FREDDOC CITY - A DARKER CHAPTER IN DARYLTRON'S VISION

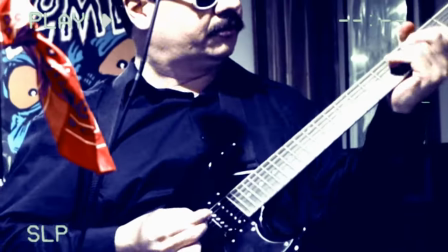For the record, I played this guitar solo on a keyboard to give it a somewhat synthy 80s feel, but I can't actually play that solo on guitar.
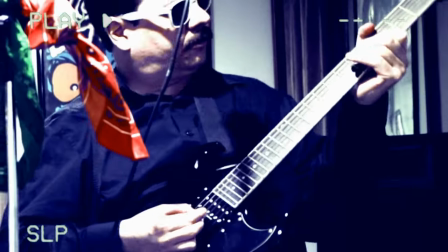As it turns out, though, I wasn't able to amplify the guitar while we filmed this, so I couldn't hear what I was actually playing live.
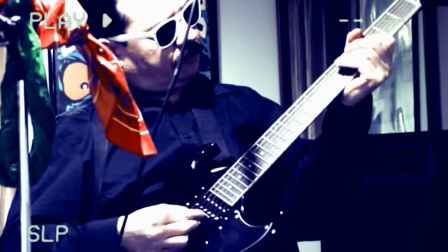I was able to fake it, and with my experience with stringed instruments, I was able to fake it just enough to make it passable.
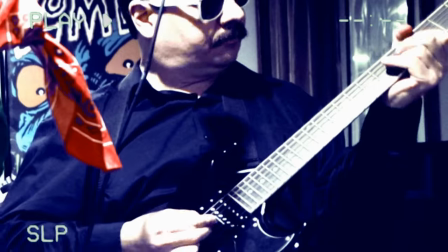But like I was saying, that was part of the charm, I believe.
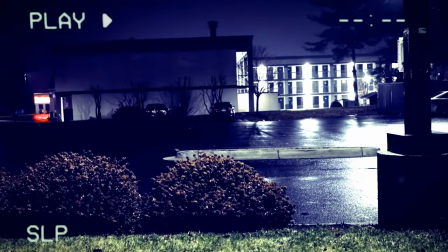Now, this scene is interesting because you can't see it at night here, but the address of the hotel here is 999.
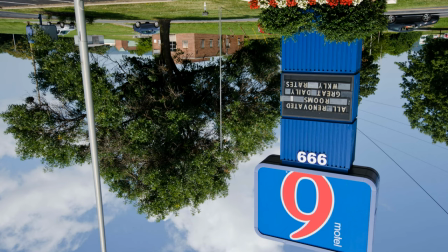Upside down, of course, is 666. This is the second time something like this happened to me that I know of.
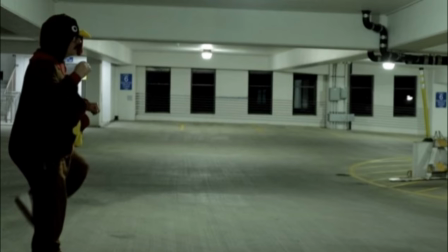The other time being when I was filming my one video, Rock and Roll. People are going to start thinking I'm in some kind of cult or something.
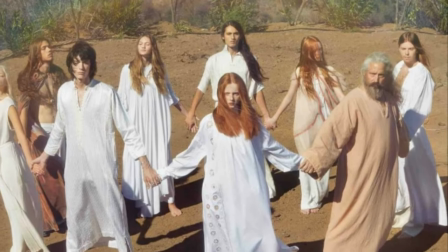I can assure you, if I was, I have no problem with things like amps. But yeah, I can see where all the culty rumors start to pop up about people.
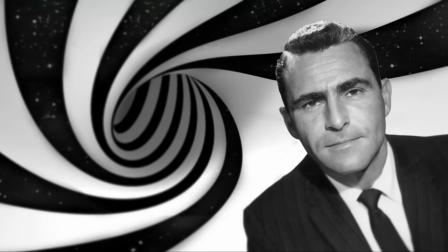Or who knows? Perhaps some strange cosmic forces at play. Well, in any case, that's a documentary for another day.
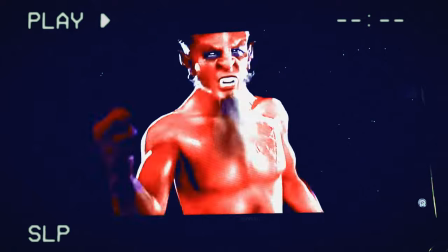Okay, now some Picadestiny action. Gotta have Tenacious D if we're talking about rock. And some more devil references.
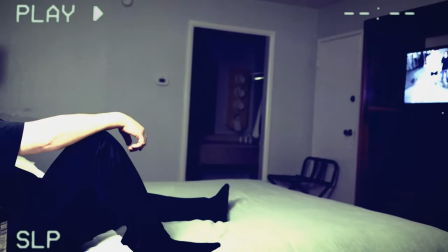Rock and the devil have a long history, so we're really getting in those vibes here. Same with this clip, a little AI image of the devil face flashing in for a second.
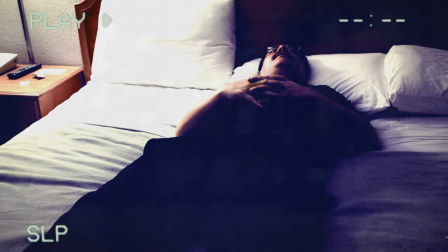Here I am in sort of a daze of rock decadence, once again overlapping into an AI-generated video.
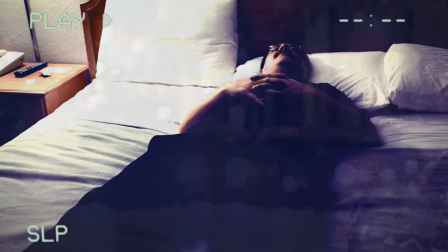Like the other one, I don't think you can really tell as much.
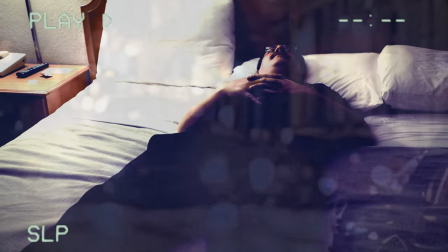They'd recently updated the AI software too, right before I made this, and I noticed how the things they generate are a bit more convincing, a bit more realistic.
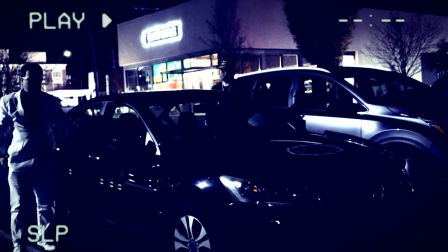okay here we are getting out of the car walking towards the hotel by now you might be able to start guessing what's going on here with the storyline
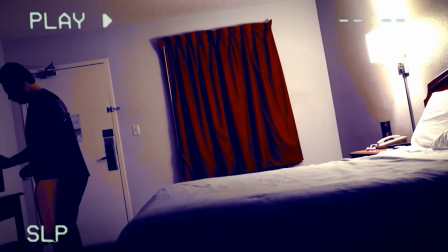i thought this would be a neat little segment almost like a stop motion kind of vibe going on here as i get out of the
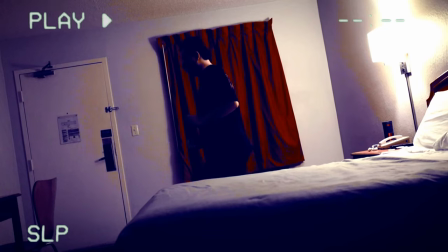bed and over to do some lines or whatever it is that rock stars do for the record i was actually using that vitamin c supplement emergency for the fake cocaine so if i snort that i'm going to get a really good healthy dose of vitamin c doesn't sound very rock and roll though. I thought I did the trick though. Just what I happen to have around. Alright here we come up the stairs.
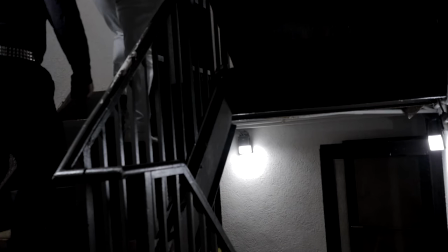After the fact I realized okay Batman's walking with me then all of a sudden now he's not in the scene. I think it's cooler that way just by myself and maybe we'll just say okay you can stay behind and be a lookout.
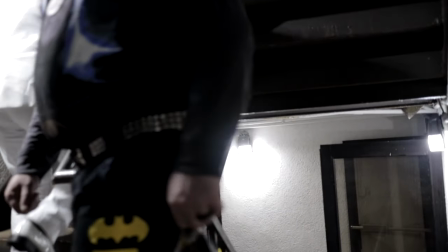Something like that. Add that to the story. I didn't think to include that scene but it actually kind of works out in the end. But a lot of things like that happen as we were just trying to keep track of all the other details. You know how I made a note of that?
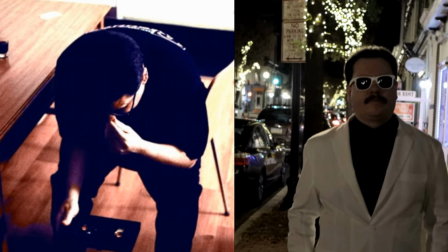The version of me in the hotel room and the version of me in the white suit? They're like two separate entities.
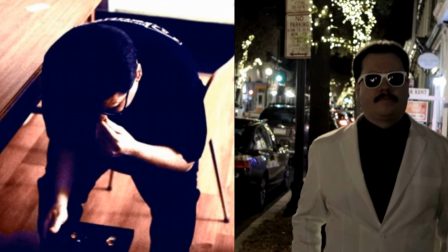Both me, but one's the old me and one's the new rock star version of me, probably glamorous.
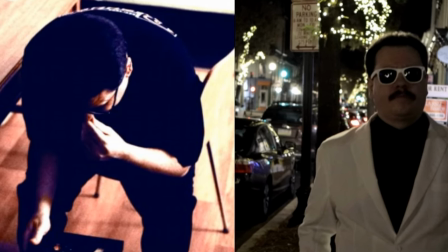This is the plot twist at the end, where we realize, going back to the intro skit, that it was my old innocent self talking to this new self.
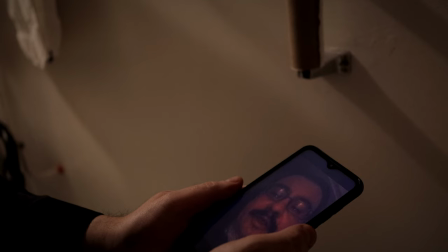So now this is where I really drive that concept home. This idea didn't come into being until during the production of the video, So it's cool.
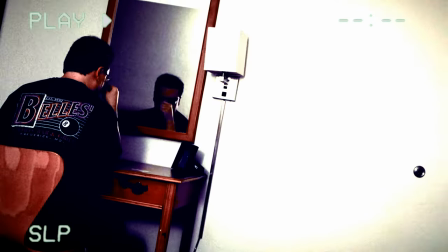I was able to add that in and edit it in a way that brought that concept together. Here I am with my Glock pellet gun.
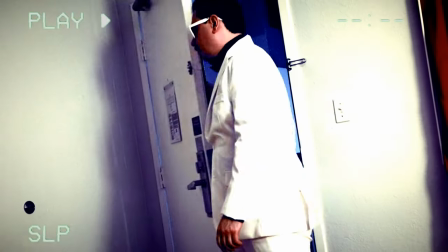It's a real Glock, just not a full-on gun. It's just basically a BB gun.
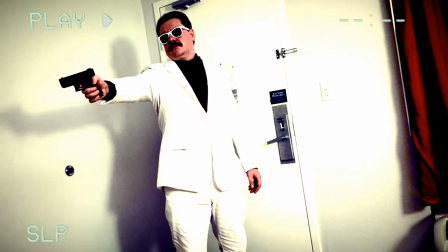And I added that gun flash by green screening it in, quote-unquote. Bam.
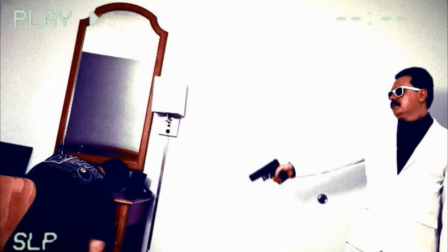So we have this symbology of Polly Glamorous killing his old self. This is the end of innocence.
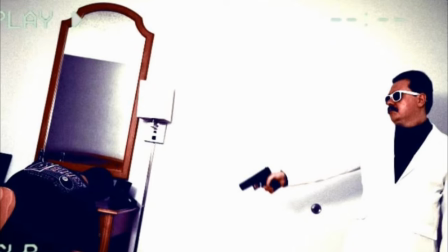And it's like, okay, Polly is here now. This is a new era. My old self was weak.
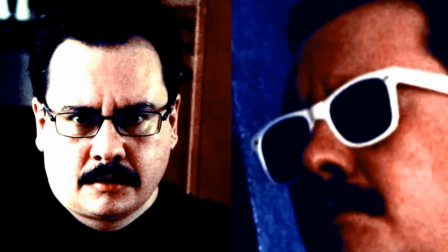Now I'm a stronger, more cold and vicious version. Kind of freaky, right? Looking back, I could have done a split-screen thing earlier in the scene,
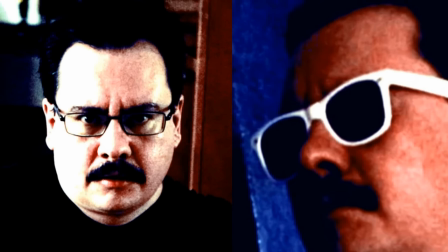but I think it actually has more impact by waiting till the very end to see the old me and polyglamorous at once.
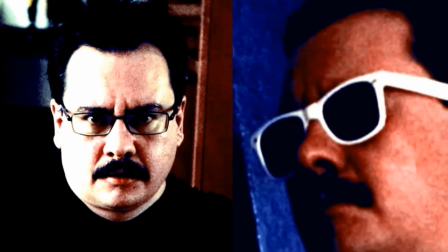On one level, it might seem more fakie, that we're not in the same frame as much, but I think it kind of works better.
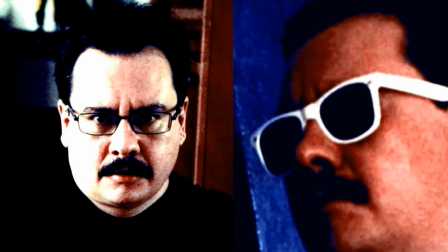Also kind of like the music not quite matching up with the band scenes, I think it just adds to the retro charm as well.
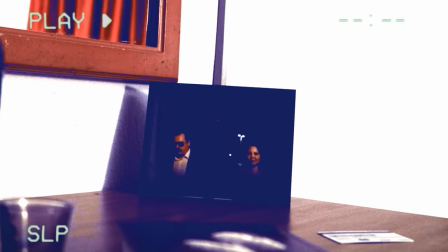Okay, now we get a really good look, finally, at the picture of me and Cindy. I was looking at it earlier, and maybe you couldn't even tell what that was.
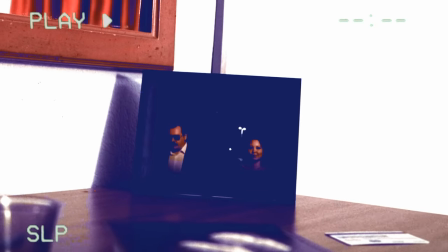And that makes it cool, I think, too. It's mysterious.